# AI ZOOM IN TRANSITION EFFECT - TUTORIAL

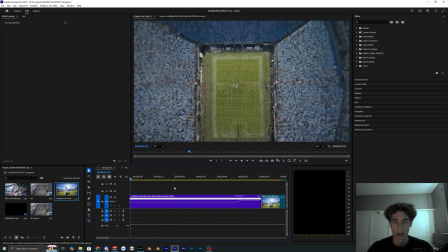so it just stays at a more consistent speed like that I think it looks a bit smoother and transitions well into our actual
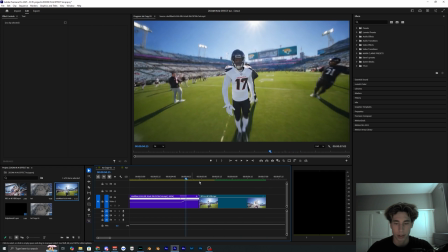footage so you could honestly just go ahead and leave it as is but what I like to do is add an adjustment layer so you can go over here and
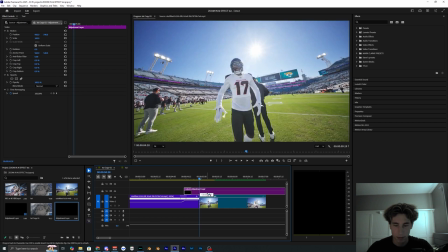add adjustment layer hit okay I'm just going to overlay this a few frames before my clip transitions and I don't need this
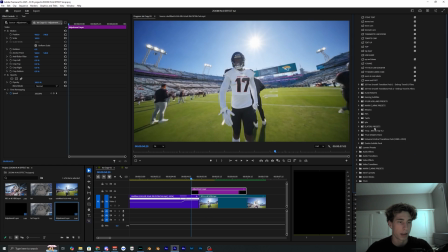full adjustment layer and I like to add my own shake presets you probably have some shake presets that you've already used or plugins but if you don't you can go ahead and download mine in the description below they're just a title of shake pack here super easy to download and install there's even a video explaining
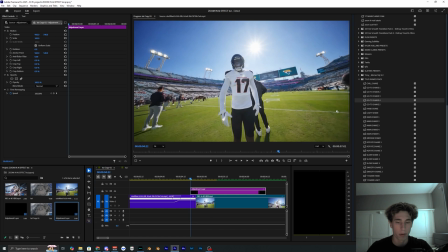how to use these presets as well so I'm going to go ahead and apply the go to shake 4 drag it onto that adjustment layer and let's see
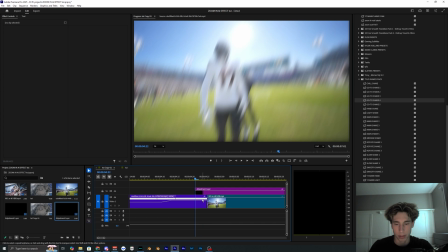I'm going to go one two three i guess four frames we'll see how that looks from the transition so the adjustment layer is going to start
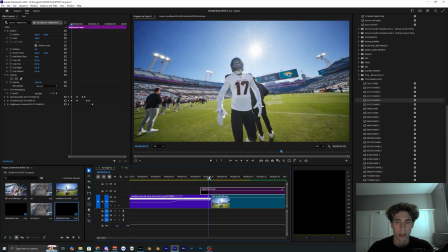a bit before like as you can see there's honestly a pretty smooth transition but there is a noticeable cut from the ai video to our footage so
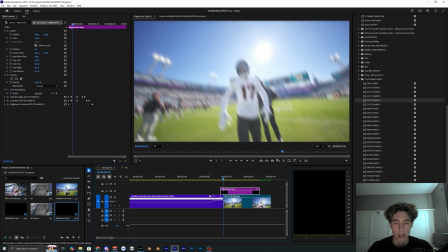this adjustment layer with a shake is just going to add a little bit more motion to help smooth out everything let's go ahead and play this back and see what that looks like so
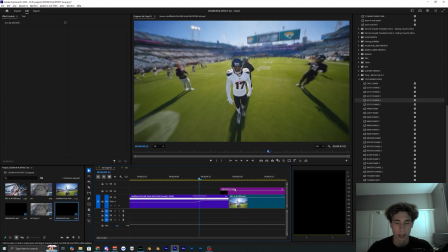yeah honestly just a super clean and simple shake you could even drag it over just a little bit more
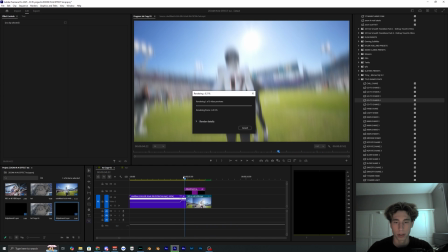maybe and yeah we can go ahead and render this out just to see what the final image looks like you could even speed this up so you could have the whole
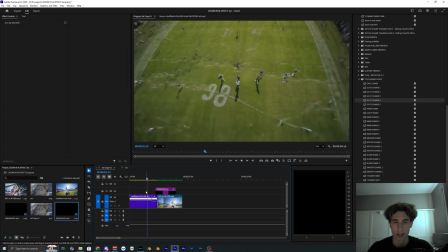like zoom in effect just be a lot quicker like this which also looks super cool so yeah go ahead and mess with
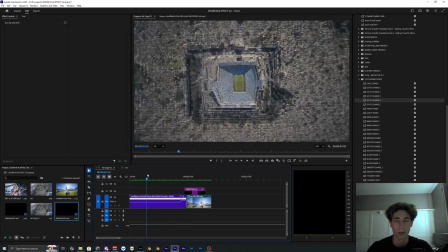it yourself and just kind of create it like your own because obviously a lot of people are doing this you want to stand out from what everyone else is doing so
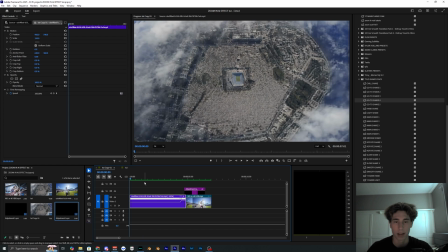implement this into your video in your own unique way and just have fun using this ai tool and yeah if you have any questions go ahead and drop them down below but this is basically how people are creating this ai zoom in effect inside of their videos
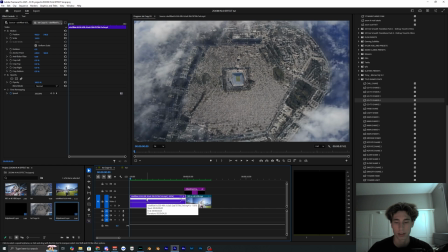and yeah i'm just using premiere pro here but you could use literally anything after effects um i don't know cap cut i guess to create this effect but if you guys want to see more videos like this in the future then go ahead and subscribe like the video and I'll see you guys on the next one.
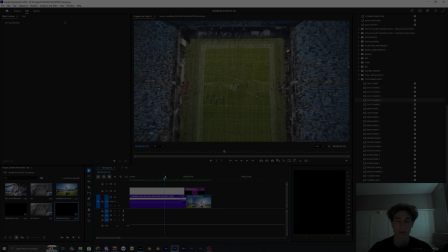Peace out.